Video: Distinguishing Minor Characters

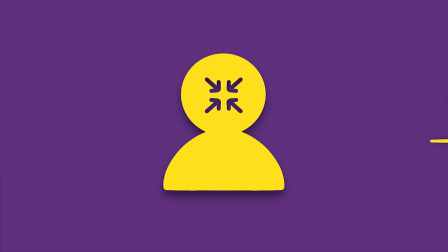If the character's actions are woven into the story, the reader can't forget about them without unraveling a series of events.
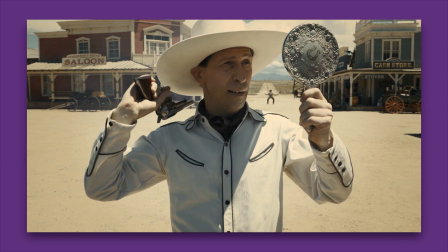For example, Buster Scruggs is built up for most of the story as being freakishly skillful, taking down his opponents with flair and ease.
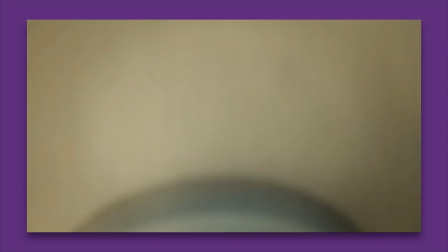Then, the kid comes along and takes him out like it's nothing. Anime fans could call this the kite effect.
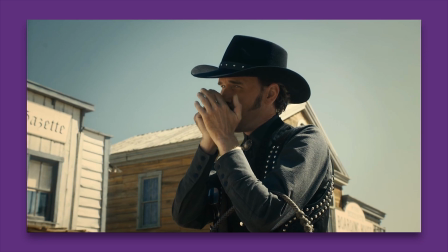Still hurts me to talk about. My point is, the kid's actions are essential to the plot, and therefore when remembering the film, the viewer is forced to remember the kid.
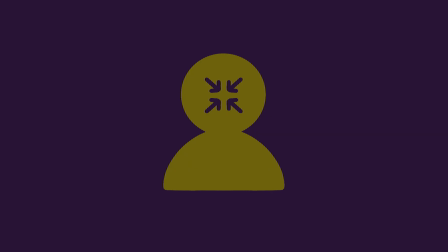The kid also exemplifies another great way of making a character memorable, their introduction.
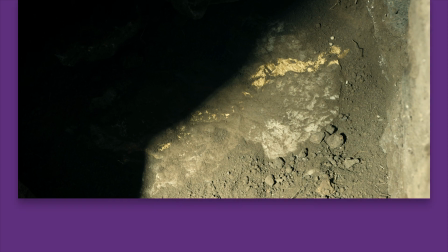An interesting introduction creates intrigue around the character. The young man who kills the prospector first appears as a shadow over him.
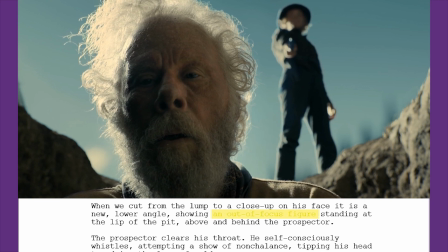Then we cut to a different angle to reveal him as an out-of-focus figure. This taps into something primal in the reader, an ambiguous threat.
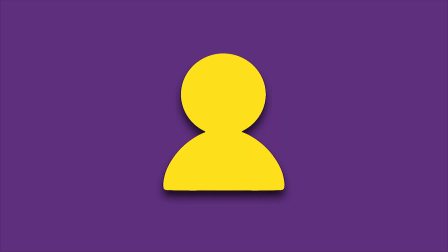The young man becomes instantly menacing. We can also typify a character's personality via their association with other characters.
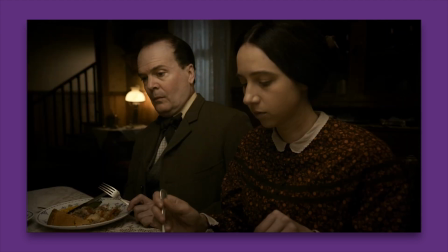Alice, for example, is largely talked over and domineered by her brother Gilbert in the opening scene for the 5th story.
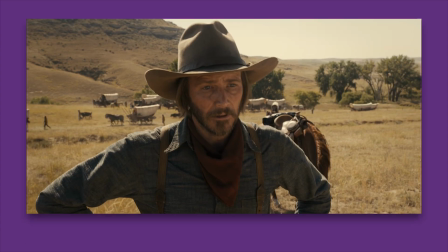This paints her as rather meek, easily influenced by others. Conversely, we learn a lot about Gilbert's character posthumously from Alice.
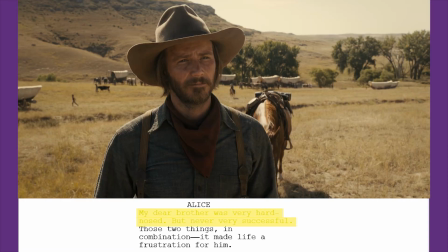The way she talks about him, calling him hard-nosed but never very successful. Gilbert seemed assertive, yet his relationship with Alice reveals to the audience that he was actually rather foolish.
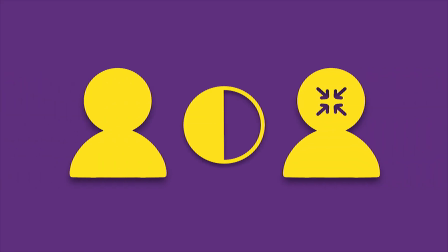Contrasting with other characters highlights your minor character's unique traits. For example, juxtaposing a talkative character with a quiet character amplifies the effect of both traits.
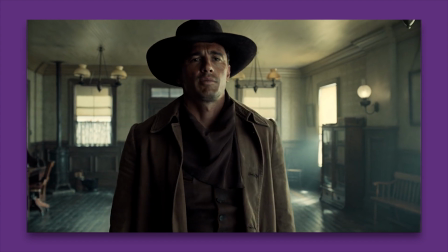The cowboy isn't necessarily a serious character, but when you place him next to the crazy teller at the bank, he comes off as incredibly intense.
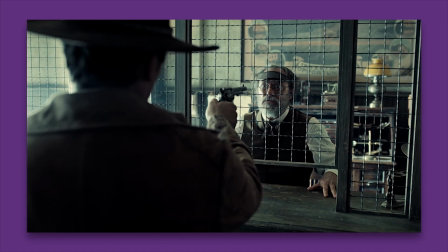Different dispositions also help create conflict between your characters, and conflict means drama.
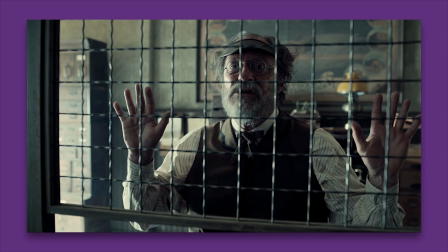For the most part, contrast is your friend.
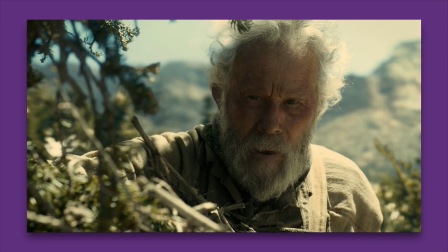Now, I know I've breezed by a lot of examples, so unless you're sitting there diligently taking notes, you've probably forgotten half of what I've said.
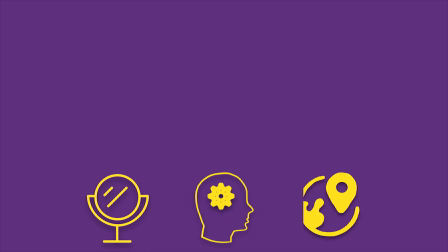Let's look at one character in the film that covers nearly all the techniques we've looked at today: Buster Scruggs.
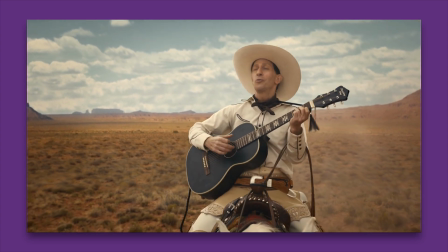Buster Scruggs opens the film with a gripping introduction. Amongst the red sandstone, we hear Scruggs approaching while singing a jaunty tune.
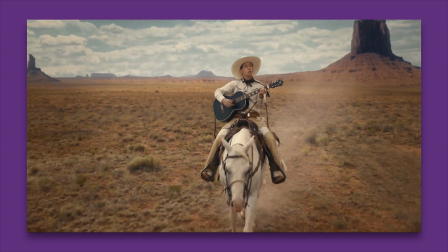He leisurely plays his guitar on horseback, seemingly impervious to the heat and dust around him.
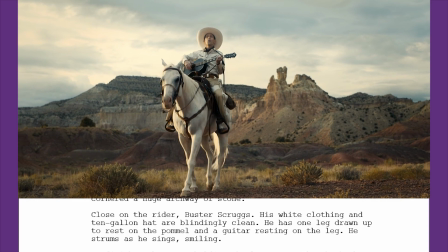This idea is reinforced by Scruggs' costume. His white clothes and 10-gallon hat are blindingly clean.
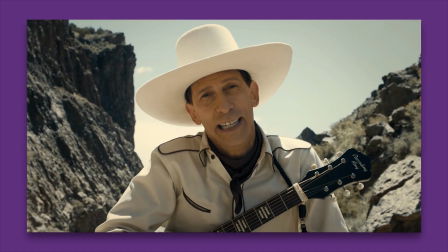His horse, Dan, matches Scruggs' carefree attitude, bright white to match his rider's outfit, and responding to Scruggs' questions on cue.
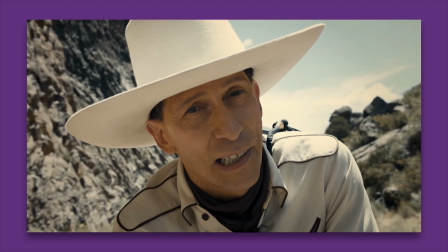Then, as if this weren't enough to elevate Scruggs above his setting, he breaks the fourth wall and addresses the camera directly.
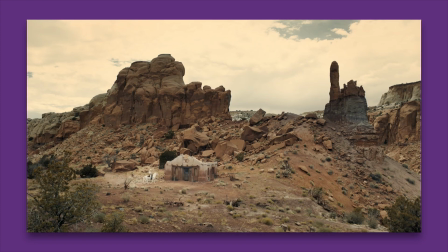His first narration reinforces the image we've already built for Scruggs.
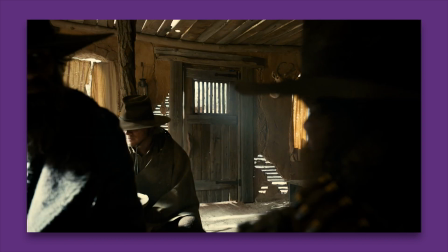He is incredibly folksy and charming, and his positive outlook instantly endears the reader to him.
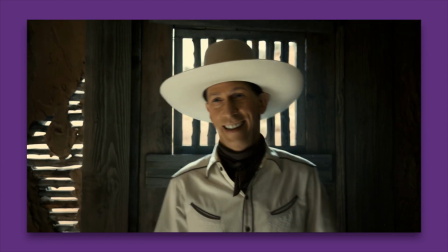This exaggerated personality not only makes him memorable, but will contrast heavily with the miscreants he meets throughout his story.
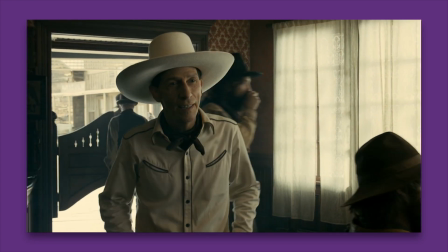Scruggs' southern charm comes across mostly in his manner of speaking. He uses unusual words like cognoments and fiddle,
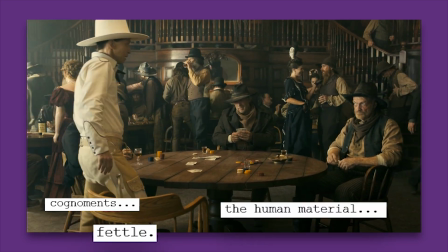plus unusual phrases like the human material and the day's measure of hoofclops.
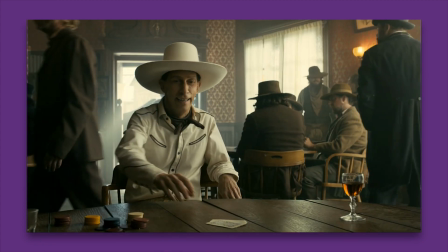He also has an abbreviated manner of speaking where he blends words together, like himmet or yolov.
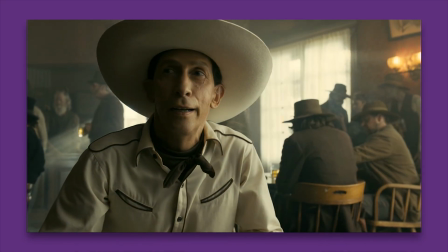It's incredibly colloquial, which puts the audience at ease. He also tends to speak quite a lot, which, because of his charm, is entertaining.
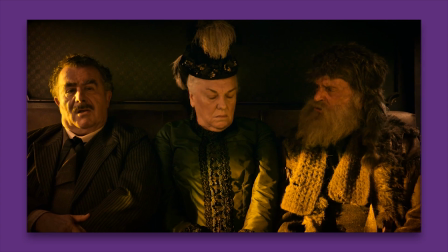Compare this to the trapper in the final story, who comes off as rather tedious.
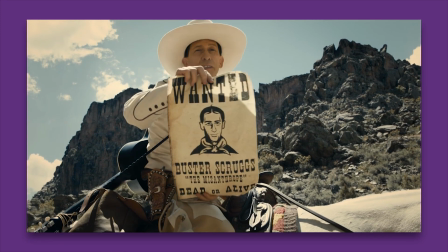Once the Coen Brothers have successfully painted Scruggs as likable, they then undermine this persona by revealing that he's kind of an awful person.
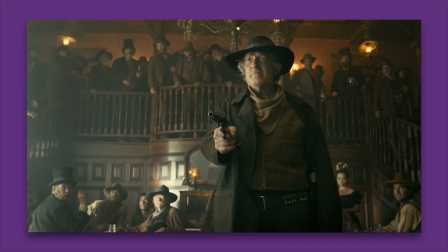He's arrogant, he's a criminal, he's a ruthless killer, and after killing the surly man in the saloon,
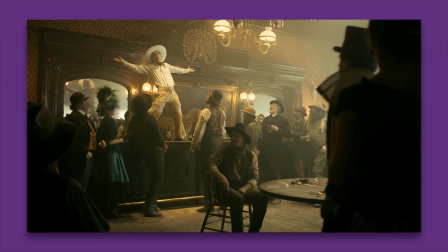he literally bursts into song about it, even while the dead man's brother weeps.
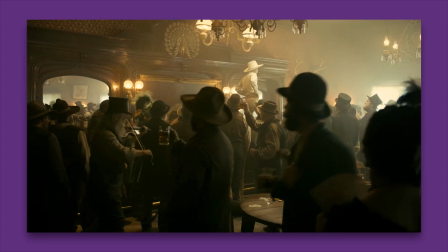This contradiction makes Scruggs an interesting character. At first we cheer for him and his over-the-top violence, but we're then made to feel guilty for glorifying him,
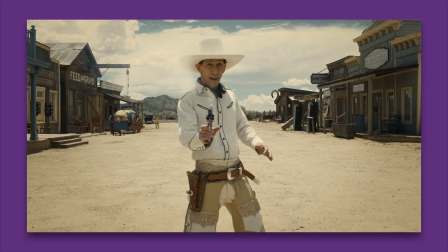as he toys with the surly man's brother, blasting off his fingers.
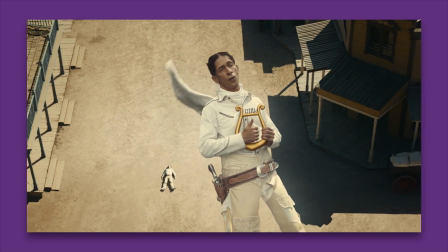In total, Scruggs only gets about 15 minutes of screen time, but for all the reasons just stated, he sticks in your mind even until the end of the film.